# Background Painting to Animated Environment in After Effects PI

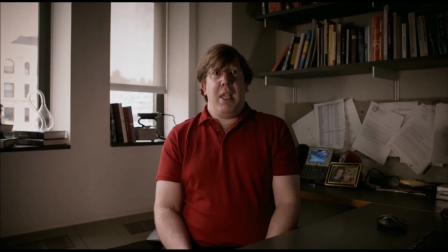(84:16) My wife and I. It has little houses and stuff in it, which I might put in.
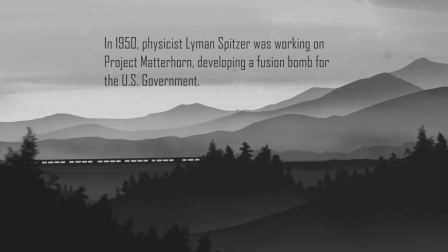(84:22)
I just haven't painted them yet. It's a nice, I like the little detail of having little houses.
My wife and I were.
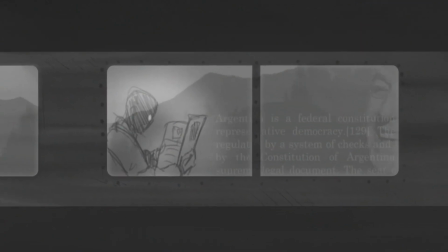(84:27)
But I didn't put them in because I wasn't sure.
The day before, my father.
I wasn't sure if I would need them.
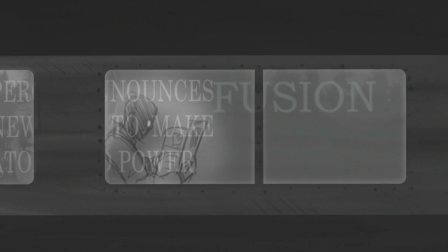(84:35)
Like, I wasn't sure if I'd be able to use them or if they were necessary.
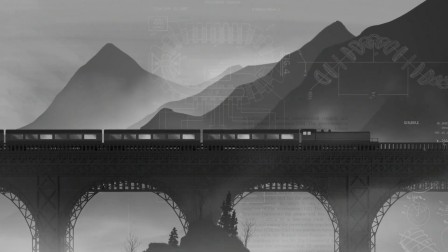(84:43)
Okay. So these are the next scenes we'll be doing. We got to do the train.
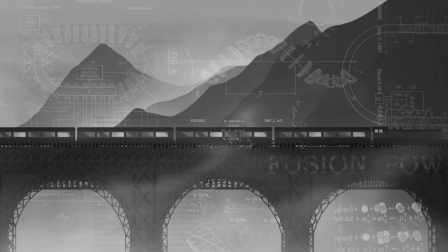(84:49)
This scene's like a pretty elaborate scene.
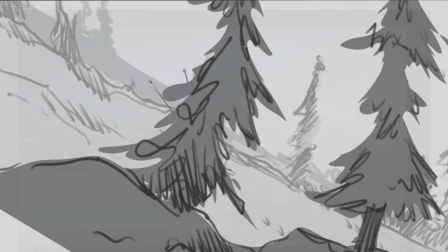(84:53)
The other part I'm looking forward to is adding the little details of like the little blows, tufts of snow blowing and stuff like that.
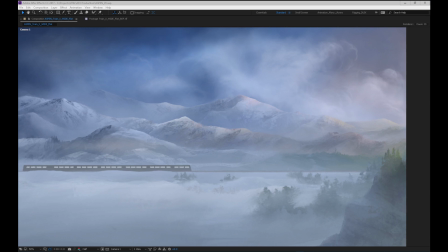Cool. Okay. Well, I got to get going pretty quick here. So I'm going to just let this run.
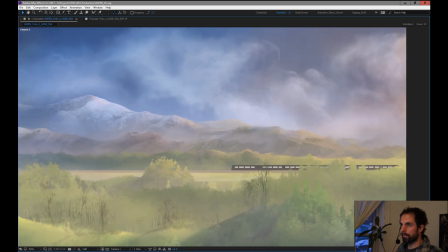(85:12)
I'm going to just, we'll just let it play back really quickly. And then I got to bounce. But then we'll come back and work on this tonight.
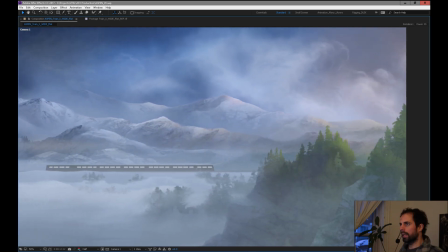(85:25)
Overall, it's looking pretty cool. So I'll be adding some camera bounce and stuff like bump and stuff in there.
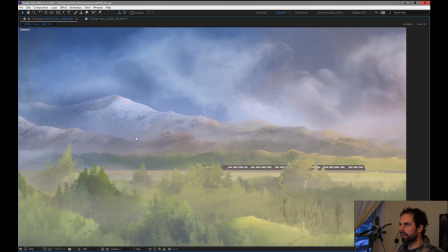(85:29)
I can see one area that's definitely, I'm not a huge fan of in motion,
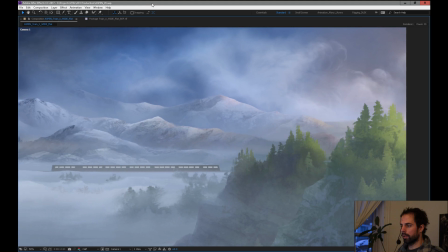(85:37)
is coming up right here. So this gap between these two layers needs something in my mind.
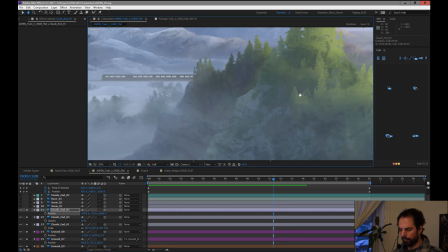(85:45)
It needs something in between it. it's a pretty big difference between those two layers, and it feels really flat.
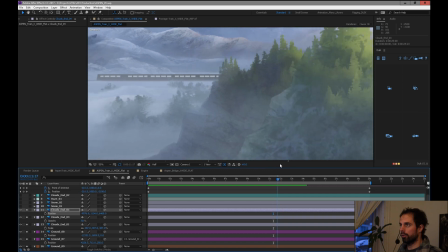(85:54)
So I'll probably find a piece to stick in between those two, at least one piece to stick in between there to kind of create like
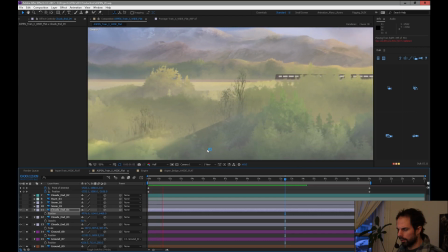(86:02)
a little bit more depth.
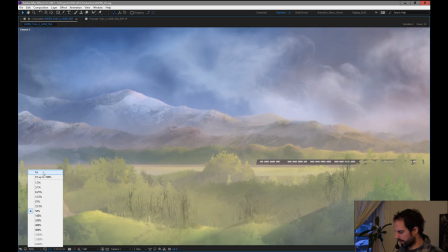(86:07)
It's just not so, so flat. Let's put this to the screen. Let's watch it one more time and then I'll.
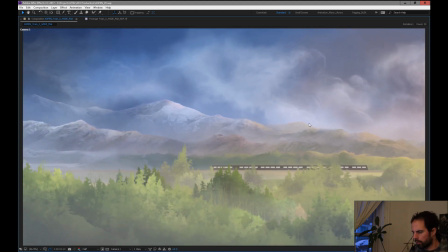(86:14)
But I say I like how the background's working. I'm pretty happy with the background and the overall.
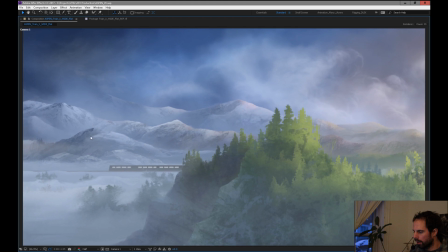(86:20)
I feel like we could use a little more cloud buildup by the end or something just to get a little bit more going on in those mountains.
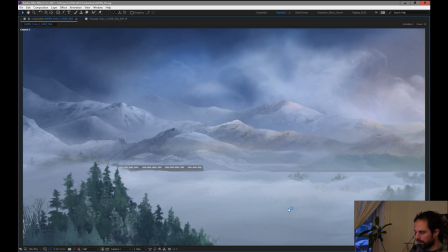(86:27)
I don't mind this big flat open area. I thought that would be more of a problem visually, but I think it's working pretty well.
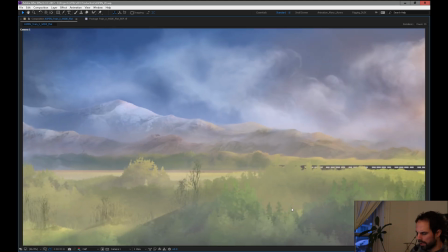(86:33)
I thought it would look really flat and dead, but it actually holds up pretty good. I think it's probably because it's just so high key and there's so little contrast.
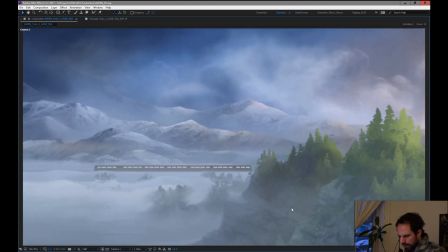(86:45)
Yeah, just a couple little things to work on. Add some trees. I've got a whole bunch of trees from some other scenes and stuff we can put in.
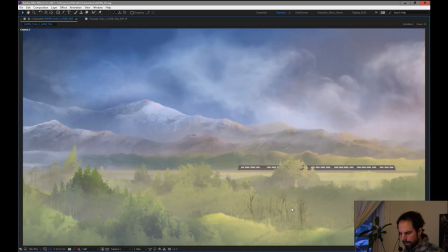(86:52)
But overall, I'd say it's pretty working pretty well. I think it'll look pretty nice.
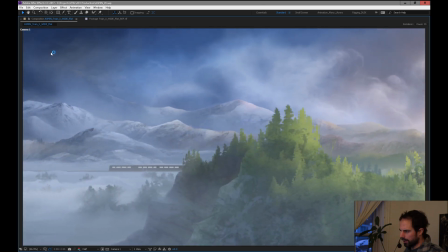(87:00)
I think those dark clouds starting to come in look pretty good. Not seeing too much repetition or anything like that.
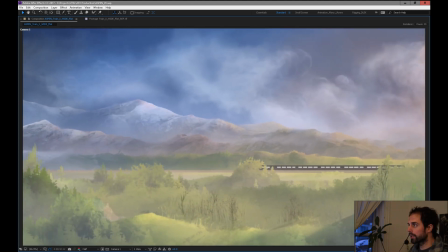(87:07)
Cool. All right. Well, I am going to stop the stream for now. Thanks for hanging out.
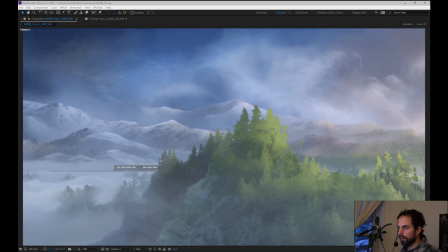(87:15)
This is going to look a lot better. I'm excited. It'll look a lot better. I'm happy with how it's looking right now.
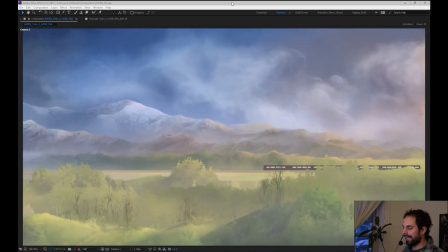(87:21)
Usually this is one of the ugliest stages, and this is where I start panicking. I usually have a point where I'm just like, oh my God, is this thing going to work?
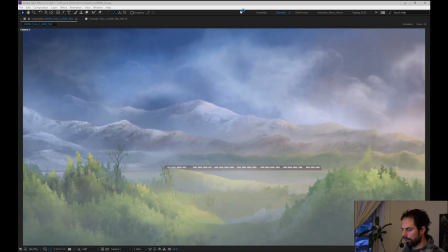(87:27)
It looks terrible. I think it's coming along okay. So, all right. Well, I look forward to being back online soon.
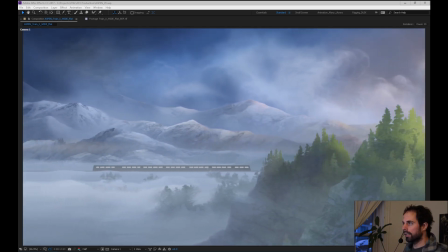(87:33)
And thanks for hanging out. I'll see you later.